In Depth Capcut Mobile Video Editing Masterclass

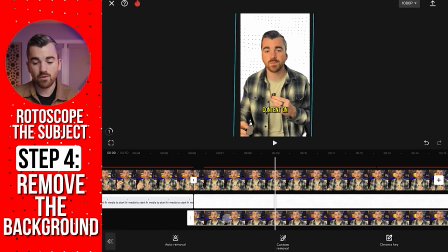[36:57]
We'll hit check, and hopefully these layers are making crystal clear sense right now. We have our top clip showing through, we have our kinetic dots, which is now behind that,
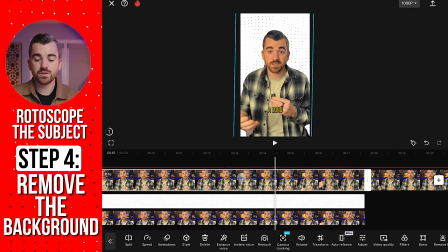[37:06]
and then finally we have our third level, which is just keeping the spacing of our main timeline proper.
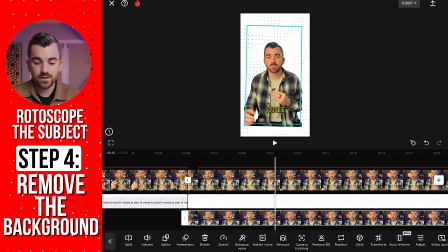[37:12]
Everything looks super cool. I can take this guy right here, pinch him down with my fingers, and put him in the corner,
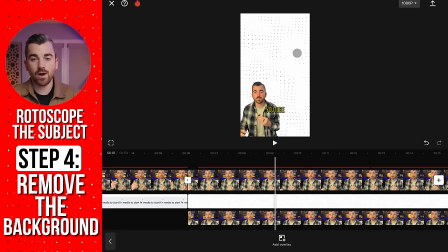[37:20]
and now we have all this space up top where we can add graphics and other stuff to keep the viewer engaged and add more detail. The only issue, the last step here, is we technically have two of the same layers with two of the same audio layers as well. Both of these clips have audio, so it will be twice as loud.
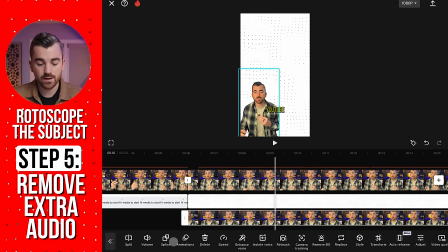[37:38]
Super easy, we'll just select our little overlay here, come to volume, and bring the volume all the way down.
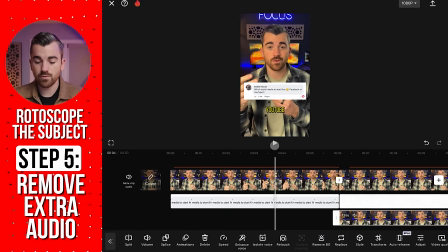[37:44]
Now if we play through this, you'll see it's starting to look pretty cool.
I get asked this question all the time.
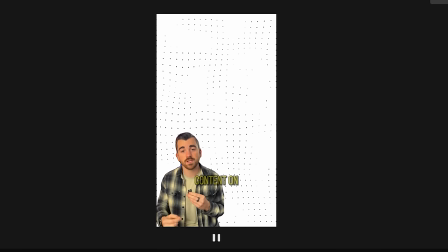[37:50] Although my favorite platform is long form content on YouTube.
Okay, so Rotoscope, we can check.
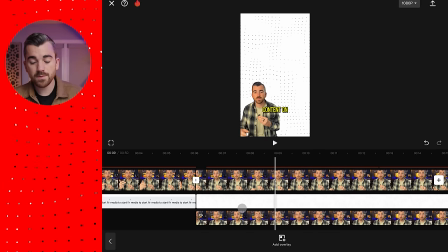[37:55]
That is a super cool and powerful tool to use. Up next, we're gonna start adding stickers and animating them.
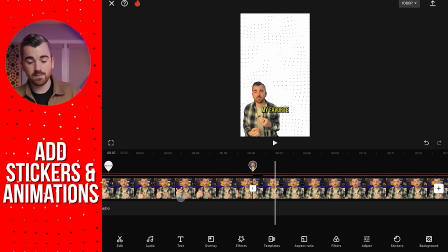[38:01]
This is gonna add more context to our video. And by the way, I just went back to the main menu and you'll notice that our timeline has gotten compressed like crazy. That's just CapCut trying to save space. If you ever wanna get back to the text layers, you will tap on text and you'll notice the captions are back.
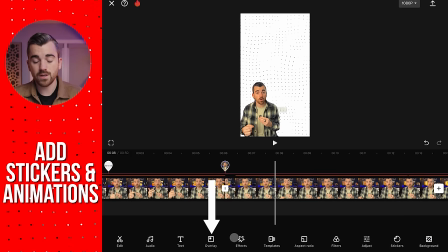[38:17]
We can go back to the main menu and now they're gone. If you want to get back to the overlay layer, you will click on overlay and you will see all of those. So it's easy sometimes to get lost. All you need to do is remember, what am I trying to edit? Tap on that on the main menu and it'll bring up the relevant timeline. Now at this point in the video, I'm talking about how my favorite platform to create content on is YouTube.
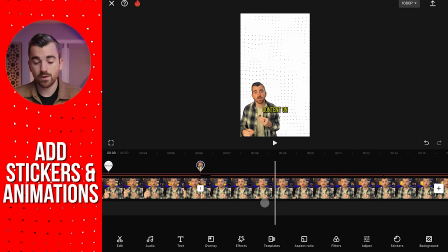[38:37]
But it's not what I recommend most people to start with. So we want a sticker that represents YouTube.
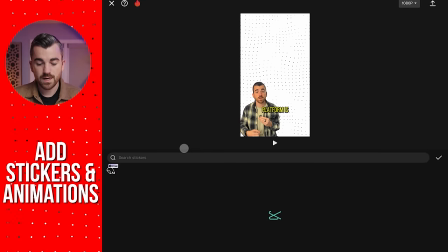[38:42]
So I'm going to come down to our main menu, hit on stickers, and I'm just gonna save myself the time and type YouTube.
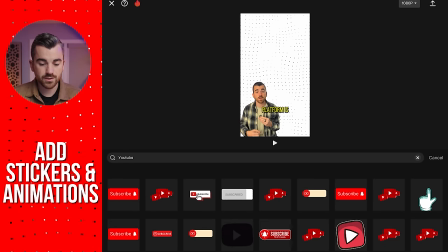[38:49]
CapCut usually has a decent selection. This one is pretty cool. We'll add that to our video and I'll just resize it up here at the top with my fingers.
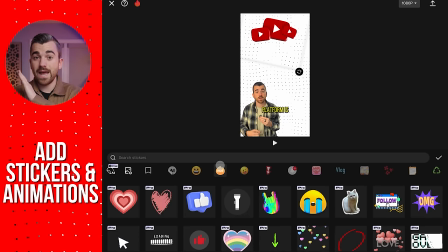[38:59]
Okay, cool. Now the next one we wanna add is an X because I'm saying this isn't where I think people should start.
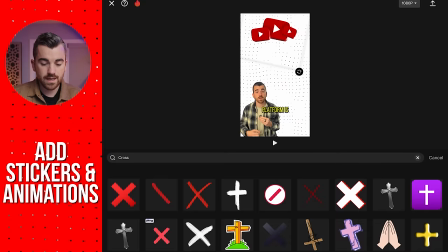[39:05]
So we'll hit cross up on the search and grab this nice little animated one right here.
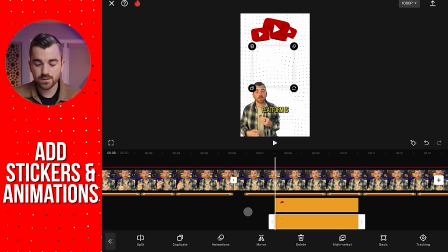[39:11]
Kind of reframe that there, hit cancel, check. And now you can see we have two layers on the timeline for our graphics.
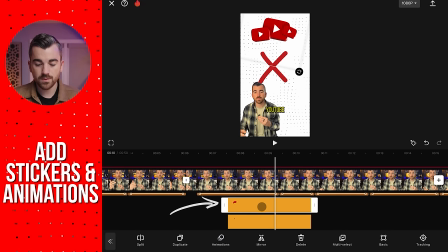[39:19]
We have our YouTube graphic right here up top, and then we have our X graphic right there.
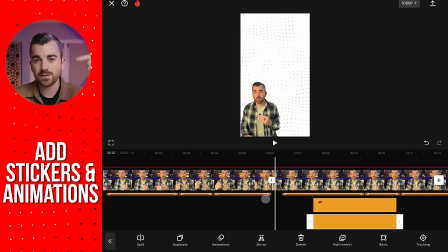[39:25]
And if we play through it, up next we need to make sure that these are timed up as they should be.
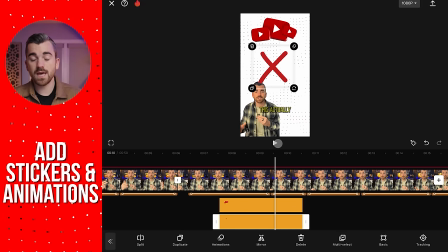[39:30]
Although my favorite platform is long form content on YouTube, this— So YouTube came in at the right time, but I need to move the X back because it really shouldn't be coming in yet.
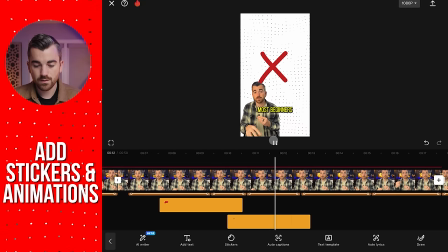[39:38] Actually isn't where I think most beginners should start.
Cool. So that looks good.
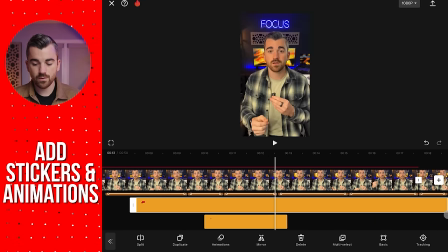[39:43]
We'll just extend these so they last for the whole clip, and we're good to go.
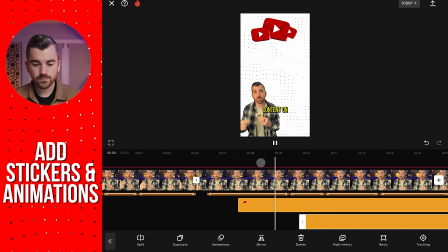[39:48] Although my favorite platform is long form content on YouTube, this actually isn't where I think most beginners should start.
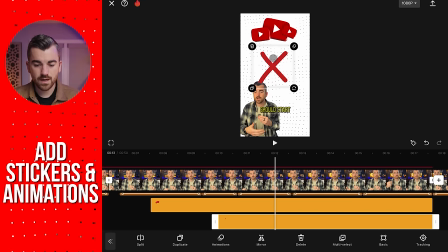[39:54]
Awesome, that looks good. I'll move this up just a hair. And the next thing that I wanna do is animate these.
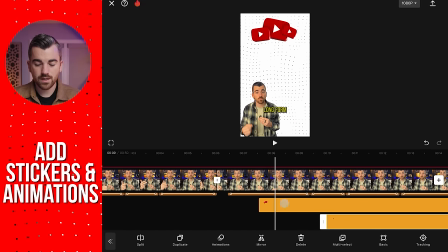[39:59]
So rather than have the YouTube just pop in and not look professional at all, we will select it,
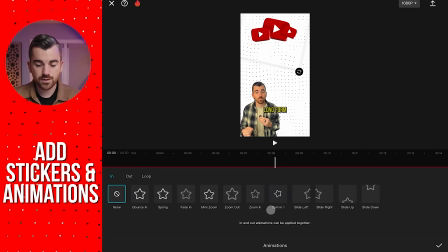[40:04]
hit animations, and I'm gonna choose slide down. It's giving you a little idea of what it will look like. And as always, we can do the in animation, the out animation, or do a loop. I'm just gonna do a slide right here. Increase the length of it a little bit and hit check.
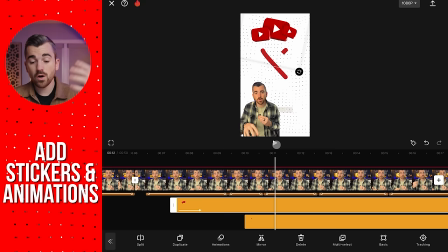[40:19]
Not bad. Now the X already has a pre-built in animation, so we'll just leave that as is.
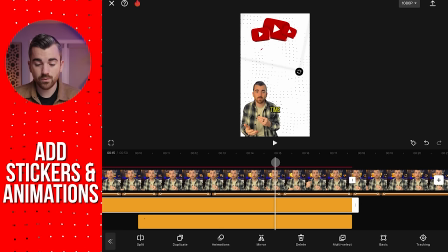[40:28]
And now the script says, creating long form video takes a long time. So I'm gonna do a cool little animation where I replace the X with a clock.
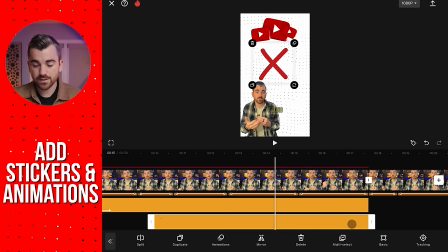[40:37]
So we'll shorten this guy down to right here.
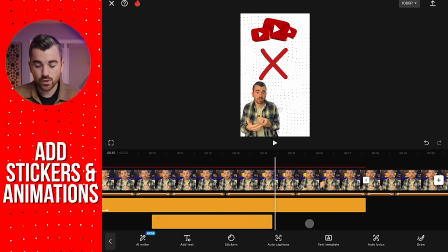[40:39]
We will go back to our main menu and add a new sticker right here for a clock.
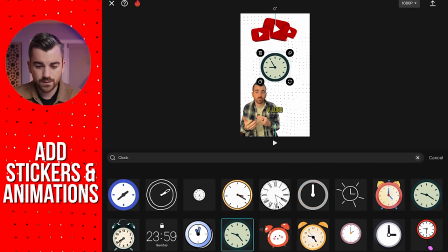[40:48]
I like this one right here, so we'll add that, get it right where the X was as well, and we will just cancel out of the search, hit check.
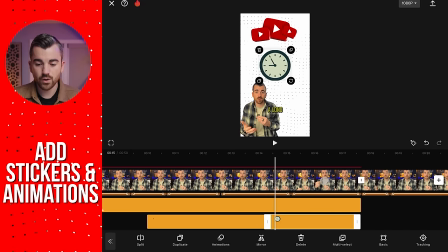[40:57]
And now, rather than just have it cut from X to clock, I want an animation that makes this entire process look seamless.